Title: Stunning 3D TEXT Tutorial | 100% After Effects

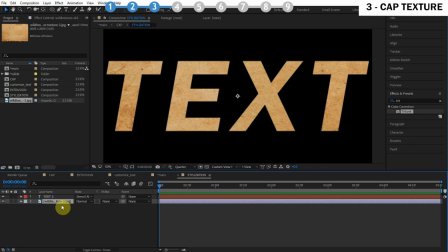4:08 You can mix textures, apply gradients, light sweeps, fractal noise, whatever, and it's going to stencil to the shape of this text, because at the top here we have this stencil alpha blending mode. So using this stencil alpha blending mode, it makes it really easy to be creative with the texture.
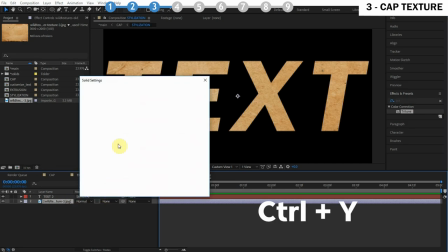4:24 We actually do not want a texture for this specific example. We just want kind of an orange color. So let's do this, and let's actually take down the brightness a good bit.
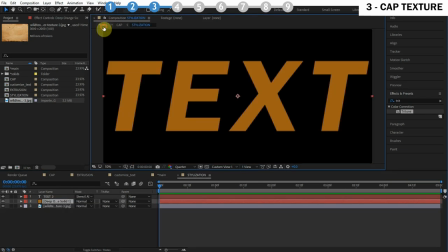4:33 And there we go. So I've organized a few different ways you can texturize your 3D text cap.
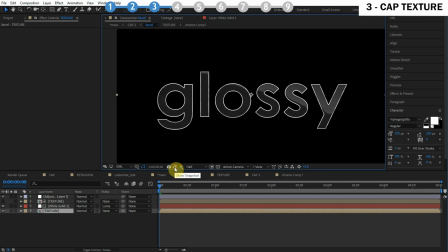4:41 So you can apply a gradient, which looks really nice for a lot of different styles.
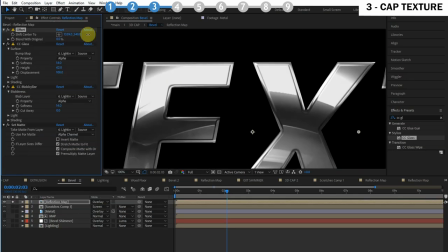4:45 You can add fractal noise, an image texture, a reflection, a light sweep, and also what I call a gloss sweep, which looks really cool.
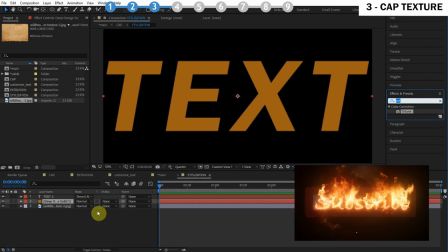4:53 So if you go through this 3D text series, you'll be like an expert for how to create all these different graphics with After Effects. So for this style,
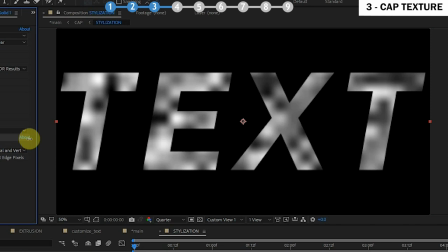5:01 we're just gonna apply the fractal noise just to give it some, brightness variation.
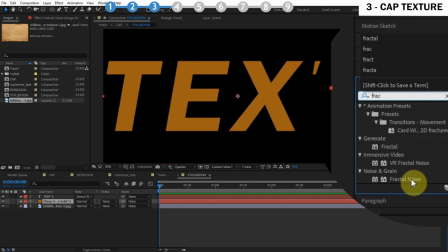5:06 Makes it look more natural. So let's apply fractal noise to that orange solid. Turn the complexity down to 1 here so it'll render faster.
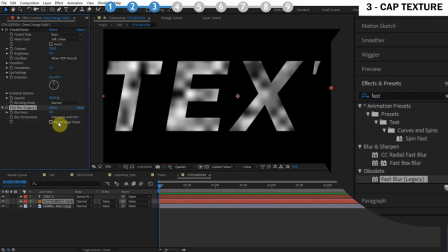5:13 I just like to add a fast blur to the fractal noise and make sure to repeat edge pixels. Otherwise, you're gonna have some transparency and the bevels won't work.
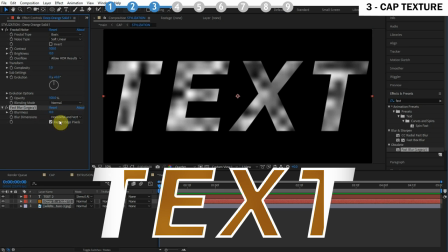5:20 It's very important to remember to repeat edge pixels. Let's just blur this out a lot.
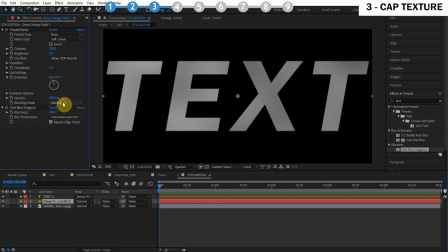5:25 And turn the fractal noise blending mode to overlay or soft light, either one. And that'll keep it the same color, but then it'll add a little bit of brightness variation. Quite nice, and we can play with the contrast to adjust the intensity of this brightness variation effect.
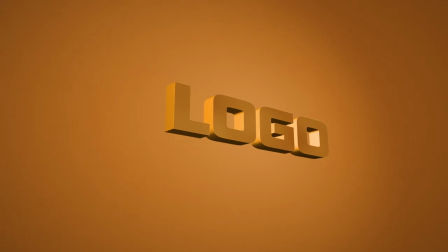5:38 Alright, looking pretty great. It does look kind of dull. We have dull colors here, but that's because we want our bevels to stand out.
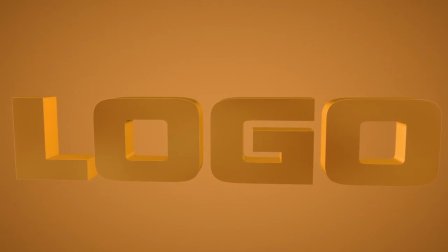5:46 So that brings us to the next step, is adding bevels to our 3D text.
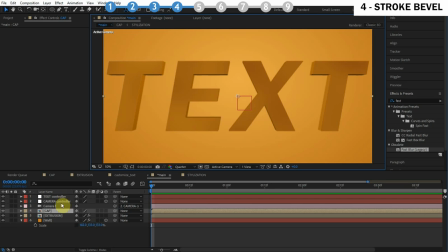5:50 This is really just going to make the effect pop. So let's go into our cap composition.
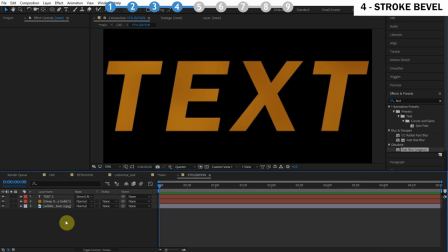5:55 Let's go into the stylization here. And what we want to do is pre-compose all this texturization and lighting stuff. In fact, we don't even need that texture. That was just an example. So let's pre-compose these layers. Let's move all attributes.
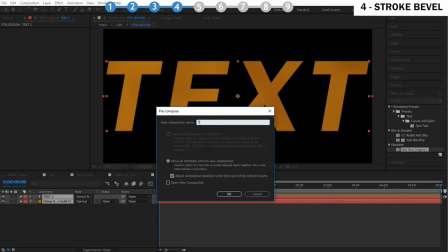6:05 Call this, texture, lighting, whatever.
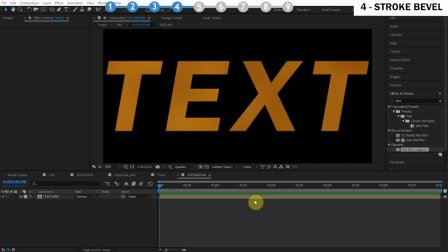6:10 Alright, now our goal for this style is to create this simple yellow stroke bevel, okay? But there's so many different styles and ways to create a bevel with the techniques we're going to learn in this series. And most of your options are going to be in, you right click, go to your layer style.
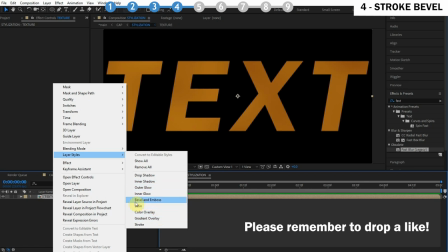6:26 There's just so much gravy in here. There's like a whole world of new effects in here. We have the bevel and emboss, which can create some really nice, sharp, hard chisel bevels.
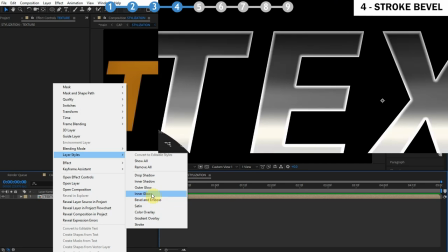6:34 Super nice. We have the inner glow, which kind of mixes with that and creates some nice shimmery bevel effects.
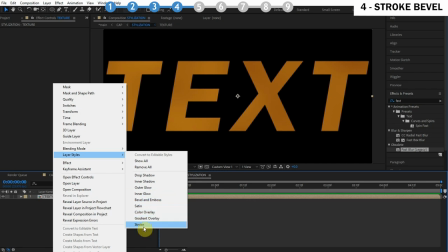6:40 And we also have the stroke, which is the one we're going to use for this style.
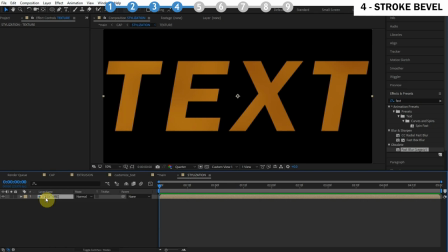6:44 Now, I don't want to apply it directly to the layer because I want to be able to stylize the bevel.
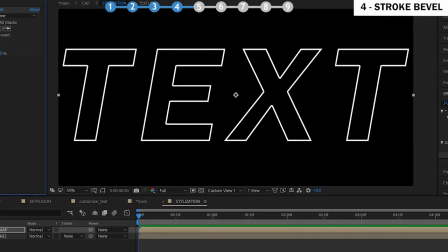6:49 So what I'll do is create a bevel map and then apply a texture to that map.
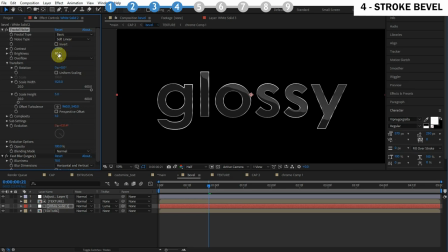6:53 So I'll be free to stylize the texture as opposed to just, applying a solid stroke.
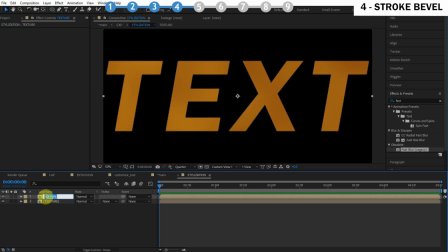6:59 So what I'll do is actually duplicate this, call this bevel map, and then I'll apply it to this bevel map. Then I'll have a map and I can stylize the bevel however I like based on the texture that is applied to that map.
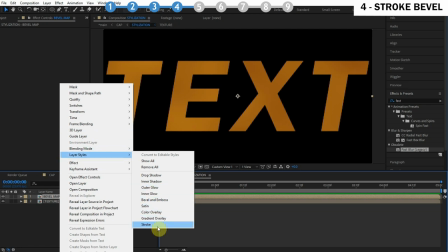7:09 Okay, so we're gonna right click, go to layer styles, and choose stroke. Let's open up stroke here and let's change the color to white.
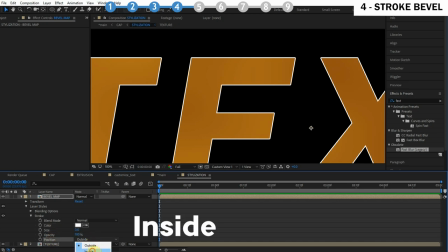7:17 Let's change the position from outside to inside. Change the size, let's make it a little bit
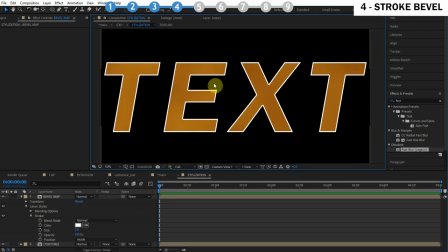7:21 more. Let's do like 7 or something like that. And you can already see this is a really cool detail to the text cap.
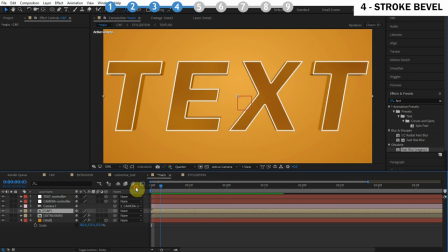7:27 You'll see how it looks in the main composition. We have something kind of stylish going on here, but we're gonna make this bevel look way better.
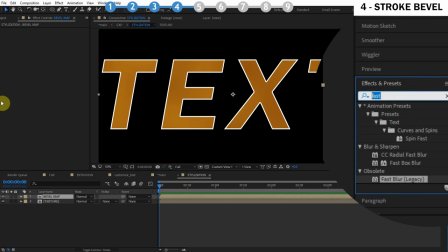7:32 Now to finish the bevel map, we need to make it black and white. So let's fill this in.
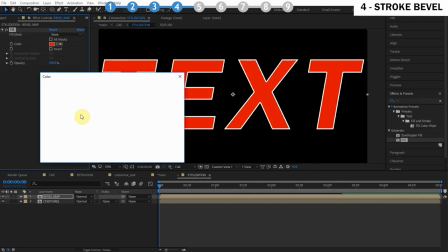7:35 Let's fill this orange stuff in with black, and it's not gonna cover the layer style stroke because this is important to note.
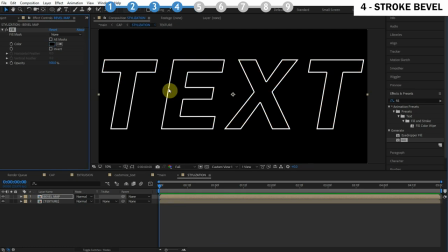7:42 Layer styles apply after effects. So they calculate after. So the fill is first, then the layer style. So that's why we're not covering that white stroke. Okay, so now we have the bevel map completed.
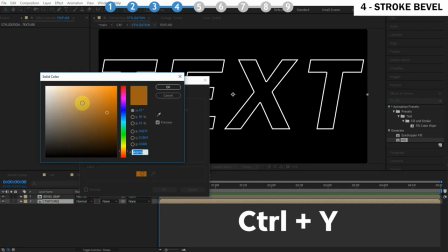7:53 Let's go ahead and apply a texture to this bevel map. So let's create a new layer, and we just want to do this yellow, kind of bright yellow for the bevel here.
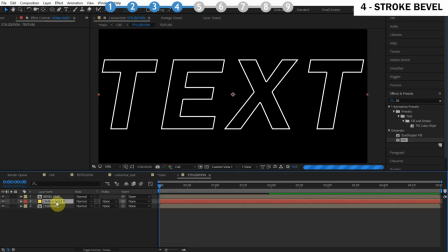8:01 Let's hit OK, and let's do a Luma matte.
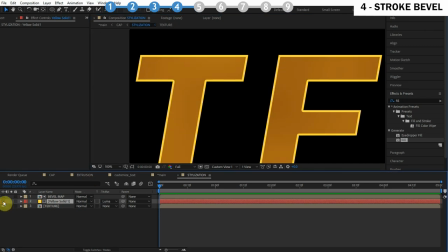8:04 So this yellow texture applies to that map, and you'll see we have lots of freedom to texturize this bevel based on this yellow solid.
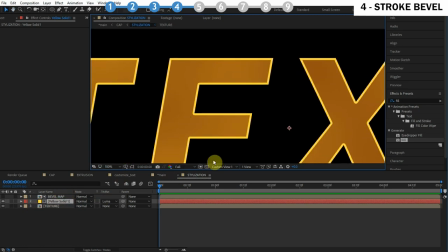8:12 So one thing I do want to do is add some of that brightness variation stuff like we did inside the texture composition.